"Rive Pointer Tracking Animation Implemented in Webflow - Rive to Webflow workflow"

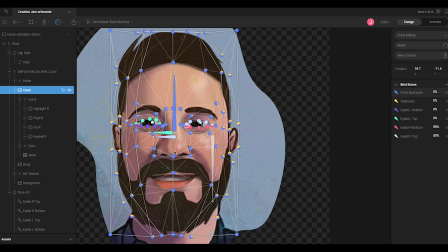It looks like in the end, I didn't use the back face bone. I just used the stationary bone, which is nice. So the front face bone is one that's going to move, and then the stationary bone is just going to stay still, and it's just hanging out over here.
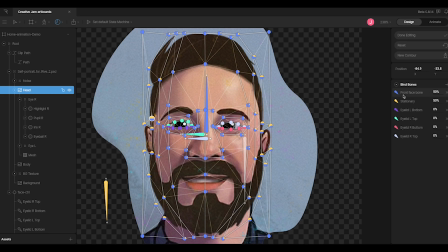It doesn't really matter where it is, but that allows me to, only give 50% weight to some of these vertices. So like I said, it's starting with 100 in the middle. This area goes to 95, down to 90 here, 90 here.
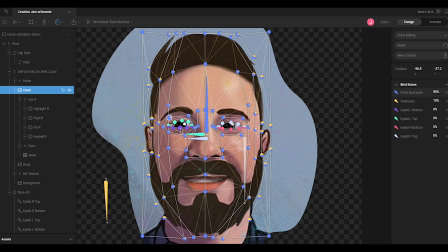I kind of want to keep the eye. I don't want to smash it too much while it's rotating around. 90 here, and then over here I get down to 70, and then around the ears it's more like 50, and then down to, I messed with these values a lot to get it to work.
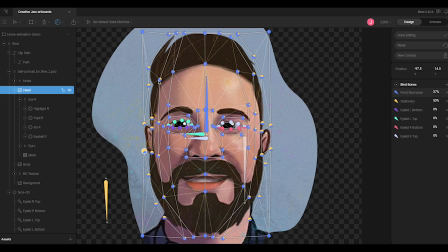So that's how that works. I did, I added all these vertices with the pen tool, so you can come in and add a vertex to it, and it'll figure out where it should be.
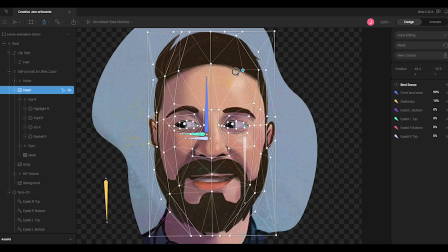You can also move them around once you've got them set. If you use the pen tool, it's just going to move the vertex. If you use the main select tool, it's going to actually deform your mesh, which I didn't want to do in this case, but could be useful for some effects.
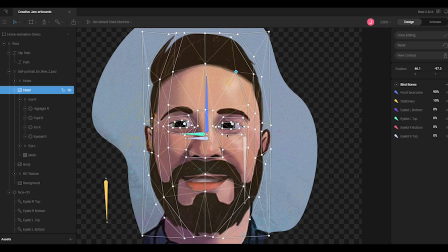And this works when you upload any bitmap image to Rive. So again, super cool, super powerful tools. I think that's what I'm going to cover here.
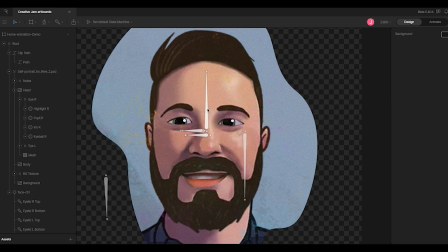Maybe the other important part is the constraints for this. So like I said, I have some of these offset to each other. So I have the front face bone is the main one that is controlling the movement of things.
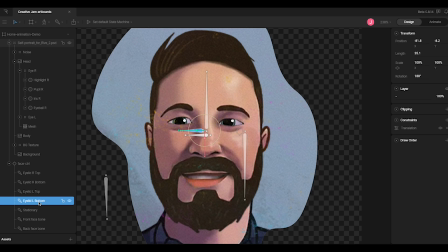But on these, these eyelids, if I didn't, because it's a separate bone and I had the eyelids weighted, 100% to these eyelid bones, if I didn't have them moving with the front face bone,
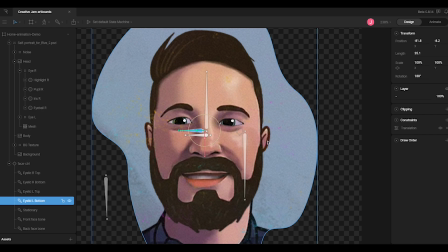they would stay where they are while the face is moving, and it would look super weird. So you can add a constraint to it. And what this does is I added what's called a translation constraint. There are multiple options: transform distance, translation scale, rotation, and IK, which is really helpful for character bones.
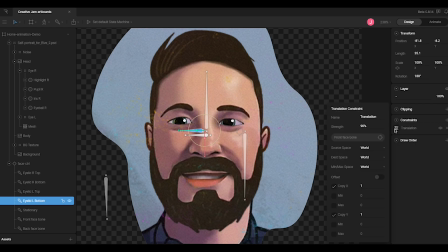But in this case, it's the translation constraint, and you can set a target for that. So it's targeting the front face bone. So this basically means it's going to move with the front face bone at a strength of 90%. And in this case, I set it to 90% because the vertices around the eye
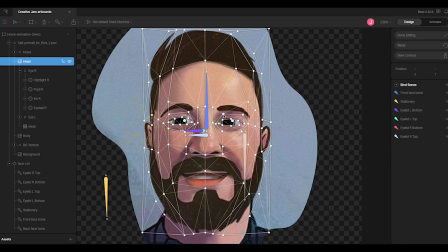were weighted at 90%. So if I were to click into this one, you'll see it has 90% weight to the front face bone. So basically I'm matching that weighting for these eyelid bones, or the eyelid vertices,
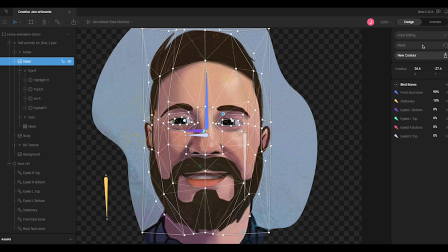by using a constraint on the bones themselves. Yeah, hopefully that's not too confusing. Like I said, I'm kind of in deep with this. And then I have I
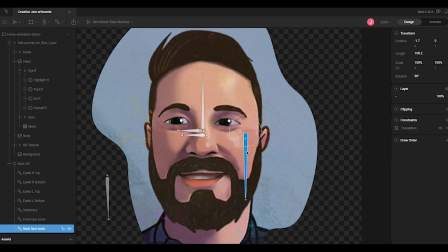didn't end up using this back face bone for anything, I don't think, but this is actually set also with a translation, but with a negative value. So that's how you can see it moves opposite to the front face bone. Not 100% opposite to it, but just 20%. So it's, it's moving to a lesser degree,
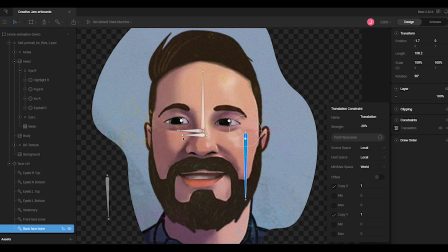but also in the opposite direction, which was really helpful. And I think the eyes themselves, I have a translation constraint to also to the front face bone, but you can see they're moving at 105%. So they're actually moving a little bit more.
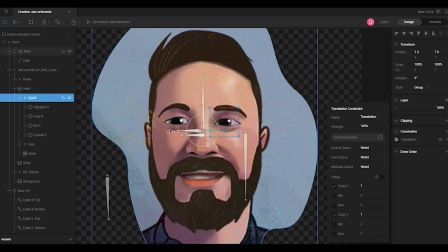And that's what actually gives the effect of the eye looking around as it tracks,
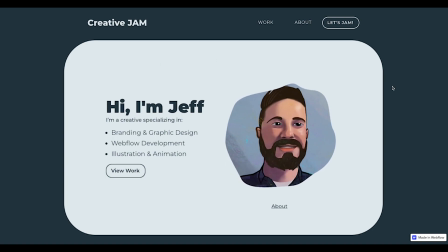so that it's the eyes are moving within the character as well.
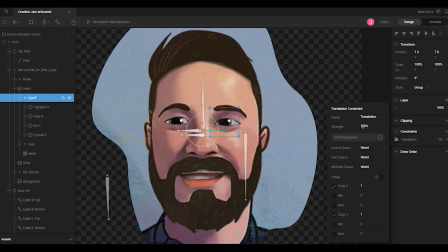So that's what is making that happen, is that 105% strength there.